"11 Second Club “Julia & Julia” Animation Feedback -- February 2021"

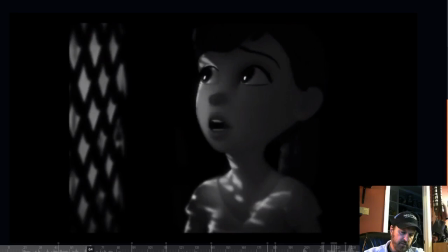But I'm just wondering if this could be cleaner going from her facial pose here, where she's obviously we could see her eye direction and her and her head is
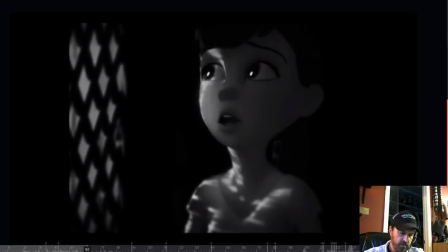there what I mean is you're kind of already looking off the screen left and then her head pulls so it's like she's talking her eyes drift and then her head her eyes stay in her head sort of go and finally gets pulled over so I'm just
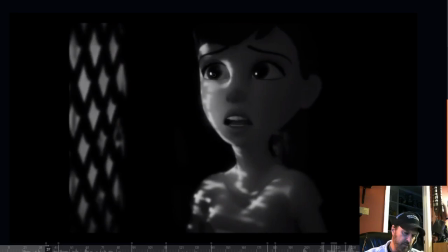wondering if you could delay or have her eyes a little bit like here's your here's your focus here and we can see that she's looking in a certain direction and her eyes kind of wander a little bit so maybe this wandering you could keep her a little bit favor a little bit more towards where she was looking previously and then
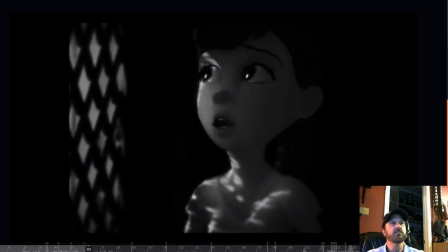do a little bit more of an eye dart which pulls the head then so she's talking talking eyes and then head.
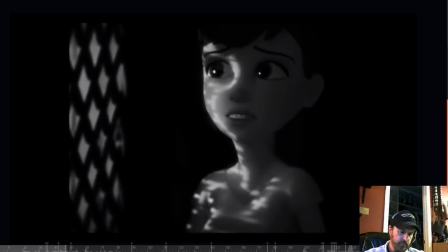Does that make sense? I hope.
Do you think it's because I use the F word every so often?
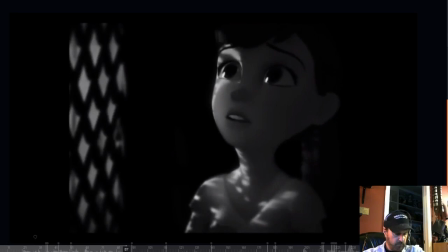good cool yeah she's brilliant do you think it's because i use the f-word every so often
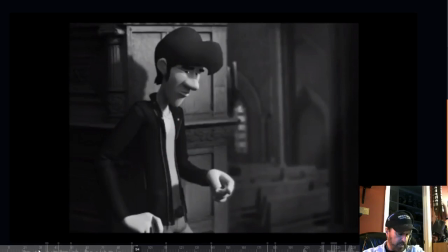um do you think it's because i use the f-word every so often again it's hard to tell if it's the
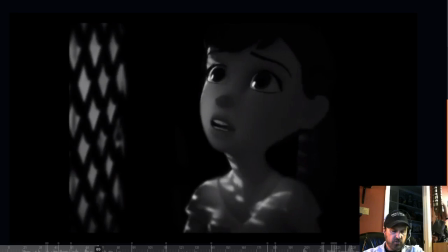playback or not but when she says so often it's a nice little uh pull of the jaw here too
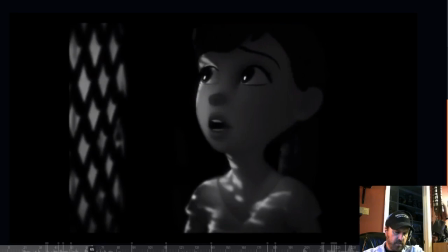do you think it's because I use the F word every so yeah yes every somewhere in here is an ass you're hitting the often where the s
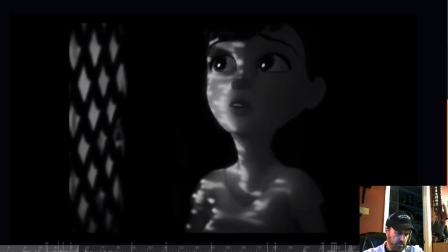so should be every s and
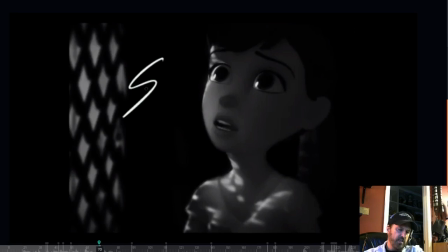for you every yes can hear it there's an s here somewhere that we're not you're not hitting so just close your mouth up and hit this S shape and then into your O so I think it's the S that's missing there you think it's because I use the f-word every so often
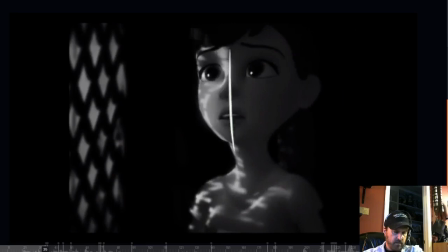got it all
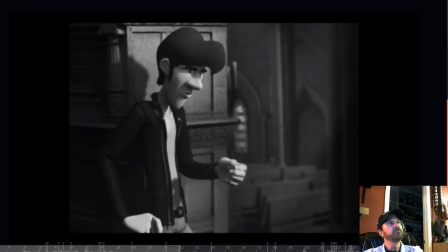right let's move on to the gentleman we still often could be who knows look
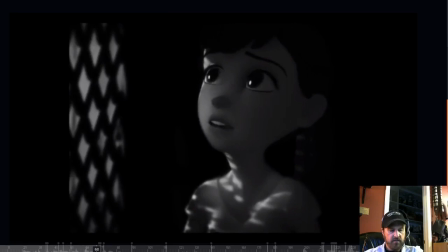so he has some great stuff going on with him also he when you see her she's so dynamic and and
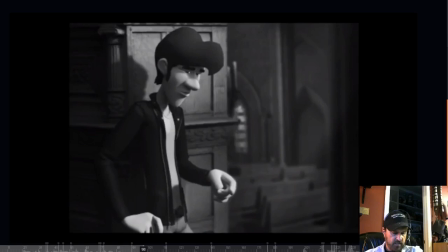that he comes across and it's great to have this subtle acting here but he seems to almost a little bit too stiff so for example when he leans forward here probably it'd be good to right now there's this all moves
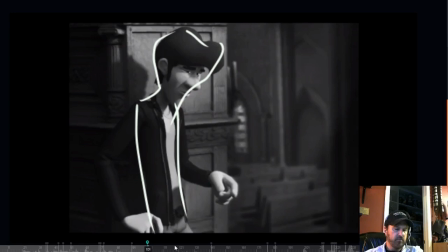as one shape it's just so rather than that have him lead with the head a little bit and then body kind of catches up so there needs to be some overlap between the two see if I roll between
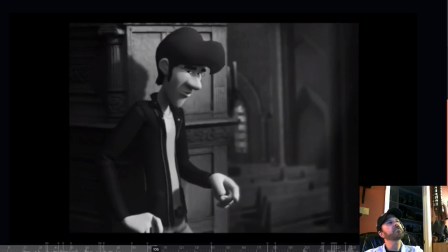this you can see that he's when he rolls forward everything kind of moves at the same time even his hand down there so that little bit there kind of makes him look a little bit stiff I'm not sure what's going on with his hand I was a little bit trying
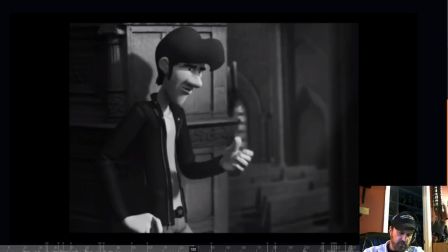to figure out what you know you if maybe you intended to have him flip a coin at one point i don't know uh kind of looks like he flips a coin and catches it but and then i was thinking well maybe if he had a cigarette maybe he decided against the cigarette it seems like he needs a prop in this hand because he's he's drawing our eye